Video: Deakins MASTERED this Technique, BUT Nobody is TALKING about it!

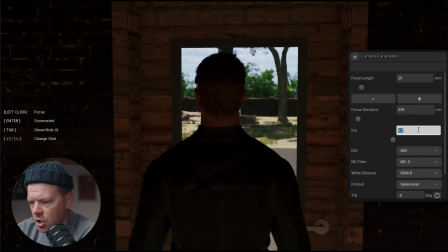As I kind of dolly in here, you can see that I'm exposing for outside, right? So the way that I have it set up right now is that this is at a, come on, let's put it at a 5.6, which is a aperture that we normally know of.
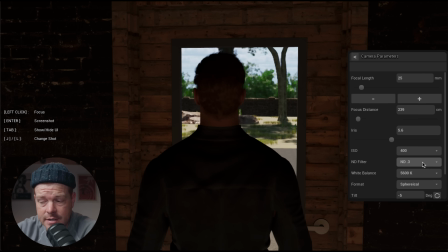Okay, so the iris for this lens is set to a 5.6. My camera ISO is 400, and currently I have a single stop of ND in, right?
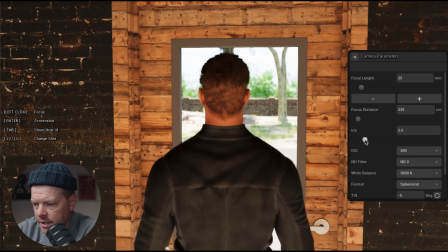So let's say, for example, let's pull the ND. Right, you can see how that gets, and then it gets brighter. So then let's actually pull this open. Let's say you shoot this at a 2.5. Do you see how the window back there is starting to get like really blown out?
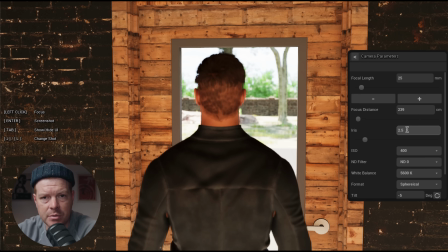The sky is starting to blow out. Like, that's not a particularly attractive image. It's not really great. So that's why you exposing for the background
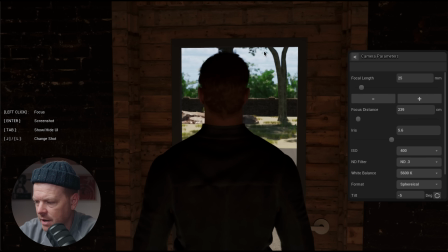helps you out a lot to do this. Like, you try to expose to the background. We put in a single stop of ND to really bring it down. So now you can see the clouds out there, right? You can see the clouds and the texture of the sky. And by doing that, it's brought the level of the interior room down so much that your character is silhouetted.
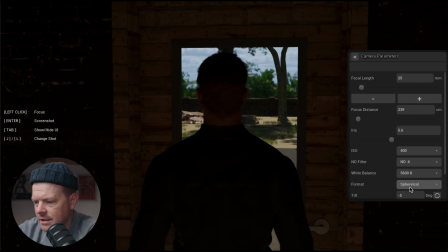Now, obviously, in my Cine Tracer, it's not quite fully silhouetted because there's a little ambient level, because I tried to build a building like this, but it wasn't perfect. So, but this is more like the vibes.
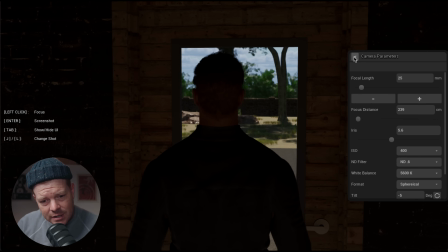Okay, so I just wanted to like start to implement Cine Tracer into my breakdown so we can be a little bit more understanding of like how the actual light works. Exposed for the outside. Now I know what you're saying. Well, but Nate, what if there isn't an outsider? What if it's dark out? Or what if any of those number of things? Let's just go through all of these images and we'll talk about how he's exposing them, and we're talking about why he chooses to do this so frequently. That's what I'm really interested in. The technique of silhouetting a character is incredibly simple. You just put a really, really bright light behind them and then expose for that bright light. And then your person is silhouetted. Make sure that they have no other ambient light bouncing around them. If you have to, cut the light off of them to bring down the level on their body. That is what will silhouette them.
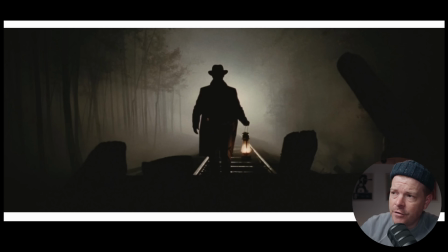But why do we use silhouette? Okay, so for this film, which is, I think, one of his most iconic images, this is right before he commits an incredible robbery of a train. The thing that Jesse James and his crew is famous for, and they do it incredibly well.
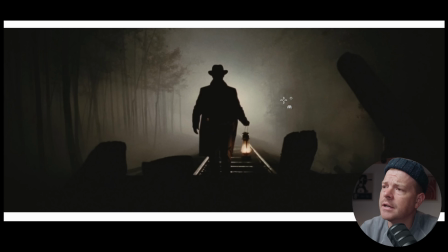I read the American Cinematographer magazine from this year that this was actually released, and I heard how Deakins did it. And there is an actual train going towards this person is Brad Pitt, and there is an actual train beyond him, way down this way, moving towards him that way on this track.
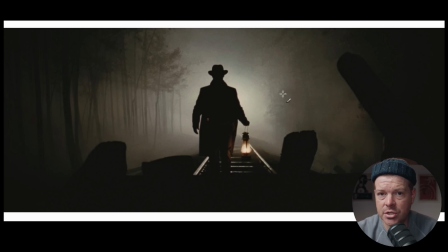And on the train, there is a 5K par, which is like a big light that is sort of like broad in its direction, okay? You have this incredibly bright light shooting this direction, shooting towards him,
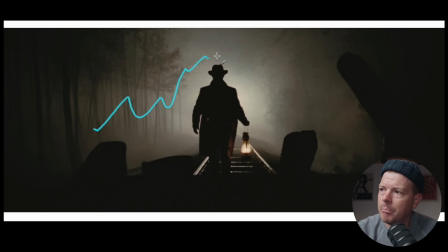and then the other key is that they pumped a bunch of fog in here so that you can see and feel the light, because the light goes through the like fog molecules. So I don't know, I'm not a scientist, but I know that when you have fog or precipitation or anything like that, you always want to backlight it.
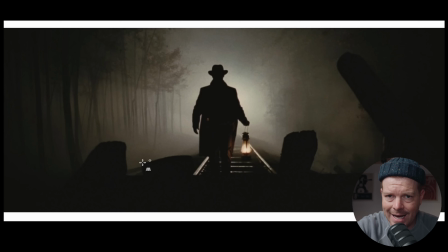You got rain, you want to backlight it. You got snow, you want to backlight it. You got Atmos, you want to backlight it. So here's what Deakins does and why he's great. This is another incredible silhouette shot.
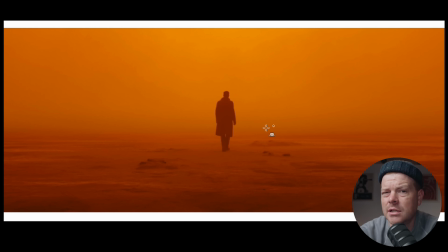I think this shot is about isolation, and I think that he uses silhouette a lot to show isolation, and I think we're going to see more of that. This one's a really interesting one. I read the American Cinematographer magazine about this very shot in the article, and the way that it worked is they were in a studio that had gray cyc walls around it.
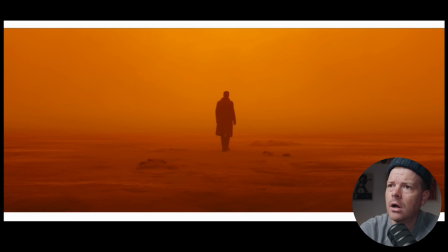He said he used 250 space lights running along the top, which would be like the space lights would just run like this, basically all the way across the top and probably quite deep into the space. 250 of them, space lights.
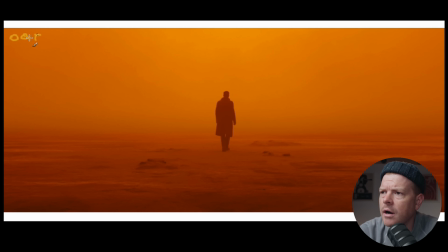And then he also said that they took a bunch of dinos, which are tungsten fixtures that have a bunch of globes in them. You know, that you can get them with different size globes or number of globes. You can get 9, you can get 12. I think you can get 36. I don't know.
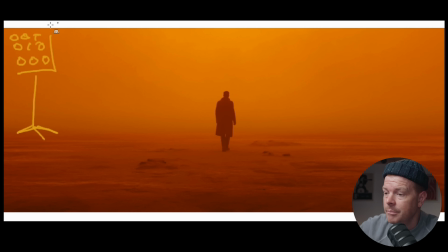I've never actually shot with a Maxi Brute or a Dino before because they're just not that common, because you need a lot of power. Like, these are, like, for this, at least that I know of, and please, again, correct me if I'm wrong in the comments for anybody who's worked with Maxi Brutes or Dinos before.
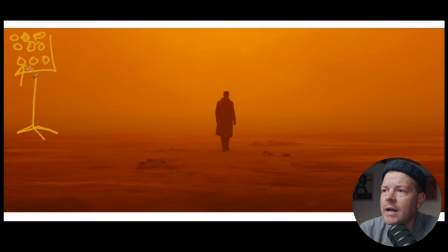Those type of lights, each one of these globes right here is a 1K par bulb. So this is a 9K fixture. So you absolutely have to be running your own power. And I'm just not working on sets that are big enough to be running a 9K tungsten light, let alone like 10 of them.
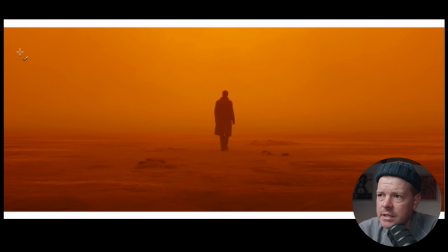He gelled the dinos to be green. Then he used a pink and amber filter on the lens to change the color of this, to make it feel more yellow, to make it feel more orange. It's yellower up here and it's oranger down here by virtue of how the light is moving through the space.
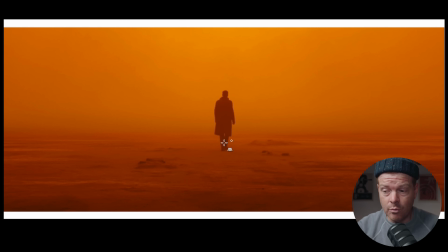At least that's how I understood it. Read the American Cinematographer magazine when this came out. I think it was like November of 2015. I just read it. It's incredible. And I'm still trying to figure out how he did it. So if you guys know anything about gelling your fixtures to be green and then cutting the green out of it by using an amber filter or a Moroccan pink,
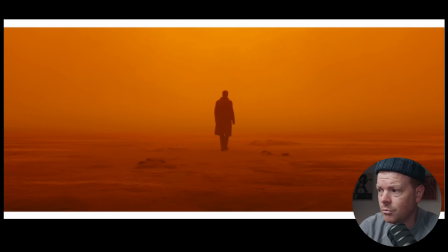like, let me know. I think it's super cool, and I want to learn more about it. But that's how he made this shot.
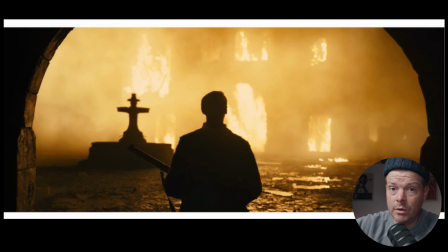1917, he won an Academy Award for this. He did win an Academy Award for Blade Runner as well, so this is incredible. This shot is when our lead character comes up to a burning church. The The way that he did this,
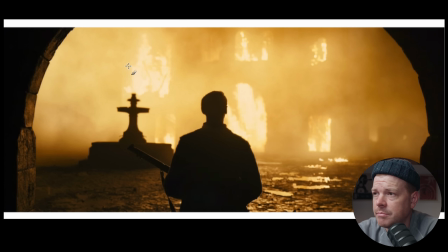as far as I remember from when they were doing press about this movie when it came out just before COVID, is that they just built a huge array of hundreds, if not thousands, of tungsten bulbs like this, and they just dimmed it up and they dimmed it down, and then they had
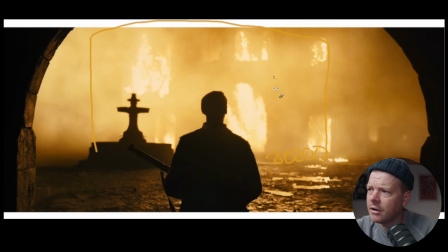VFX comp the fire and the building on top of it. But you get the feeling of fire in all of this reflections and everything down here. But again, I just want to highlight, it's like the technique and the way that he's doing is like he has access to all these really incredible big lights and he can build these huge arrays and it's really beautiful.
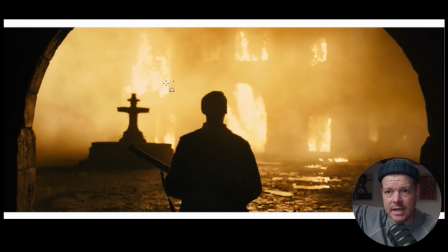Like, I think the really important thing to recognize is that if you have the ability to place an incredibly bright or hot light beyond your character, put your protagonist or whomever you're filling in between your lens and that bright light and expose for that bright light,
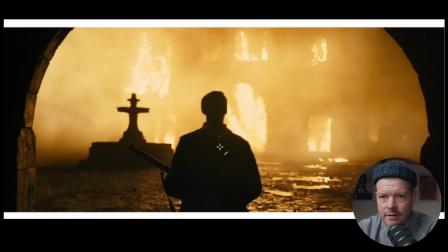they will be incredibly dark. Once again, this is about a character who is fulfilling a mission. He is currently on his own. He's navigating through foreign territory. This is, once again, I think about isolation. I think it's about feeling like all hope is lost a little bit.
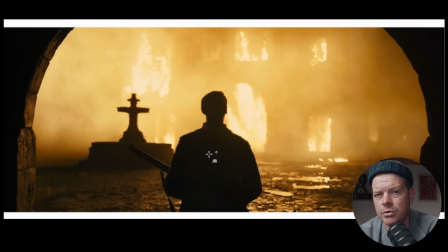So I'm trying to get a little bit in the mindset of Deakins when he decides to use silhouette, because achieving it, again, is relatively simple. But I think the thing that he does so incredibly well is he has such great taste as to when to use the technique of silhouette.
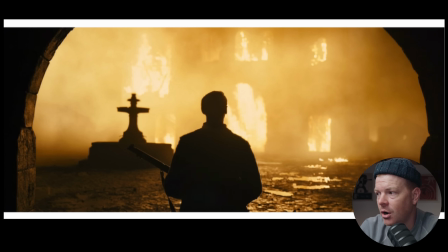That's the thing that I'm most impressed about. I'm doing this video. I'm asking myself these questions because I want to know, when should I be using silhouette? When should I feel are good times to be using silhouette? And I think all is lost moments might be a good time to use silhouette.
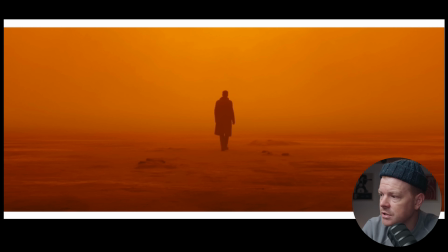I think hopelessness might be good times to use silhouette. I think mystery.
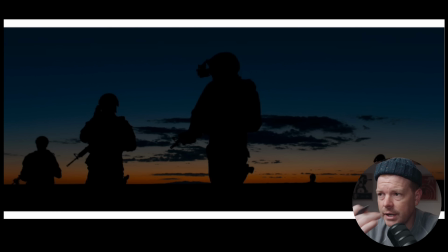This is sort of about mystery for this character. Okay, so let's keep going and see if we can find other categories. I'm going to blast through these really quickly because I don't want this to be too long. Okay, this is from Jarhead, if I remember correctly. Silhouetted against the night sky. Soldiers moving in secrecy. So mystery again.
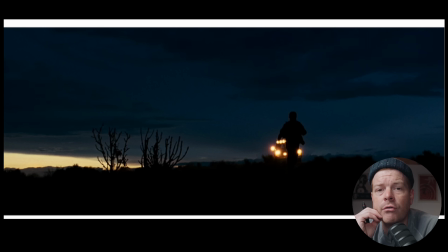I think that counts as a good one. Okay, this is No Country for Old Men. Josh Brolin running away from some drug dealers. Bright lights. Character right here. Lens down here.